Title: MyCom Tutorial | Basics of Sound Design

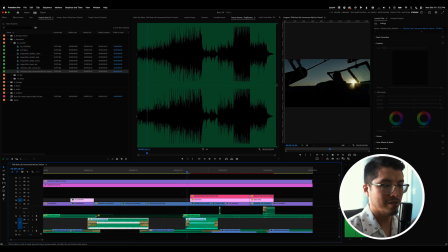(4:10)
And then wanted to get some laughter, introduce the birds. Okay, we're outside. And then added this little beep for the button.
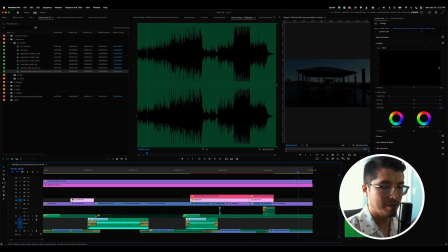(4:23)
And got them laughing at the end. And then ended it with some waves kind of crashing. Can solo that out so you can kind of hear this whole end once we're in the dock.
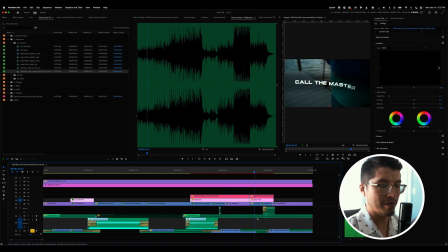(4:40)
Just how the waves kind of coming in there. You can hear that just barely. Again, that negative 40 range for those. And then with the birds, I think the birds are around that same decibel level. Sorry, that wasn't the birds. Here are the birds.
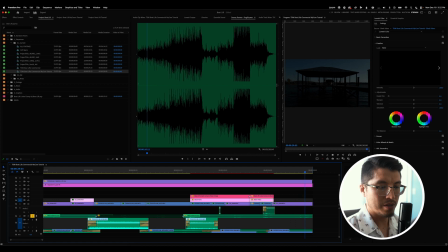(5:00)
Yeah, a little bit higher, -33. Again, just to kind of sit underneath the music, to sit underneath the laughing, and underneath everything else. And so that's the basics of sound design.
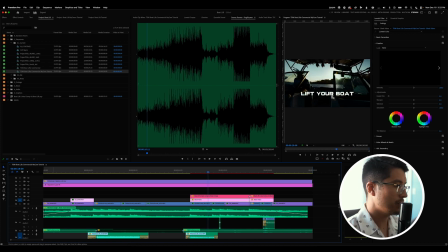(5:16)
Um, Again, just wanted to feel, for me, it makes me feel like I'm actually in the video. So what I want to do is I want to mute. This is one of my favorite things to do after the edit, after I sound design it, is mute the music and just listen to the sound design.
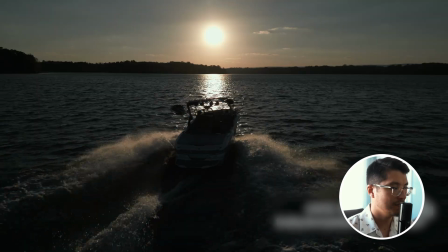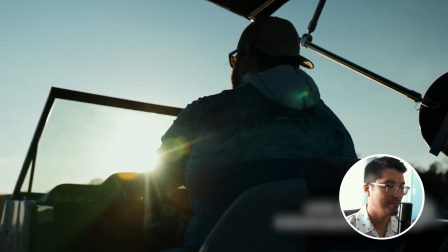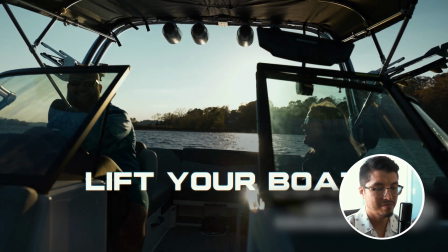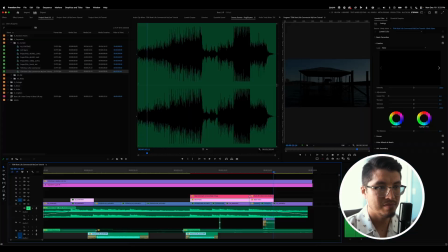Now, I think that would almost work without the music, honestly. I just love how more natural that feels than without it. So, again, hey, this is Steven, and I hope you learned something. I hope that this was helpful to you to use in any type of video that you have for your church or any other type of creative commercial that you may use. I always like to include this last touch of sound design. Again, it's just like a little sprinkle on top that I love to add to bring your video to life. So, if you have any questions, just go ahead and type them in the comments below. I'll try to answer them, and we'll see you in the next one. Thanks.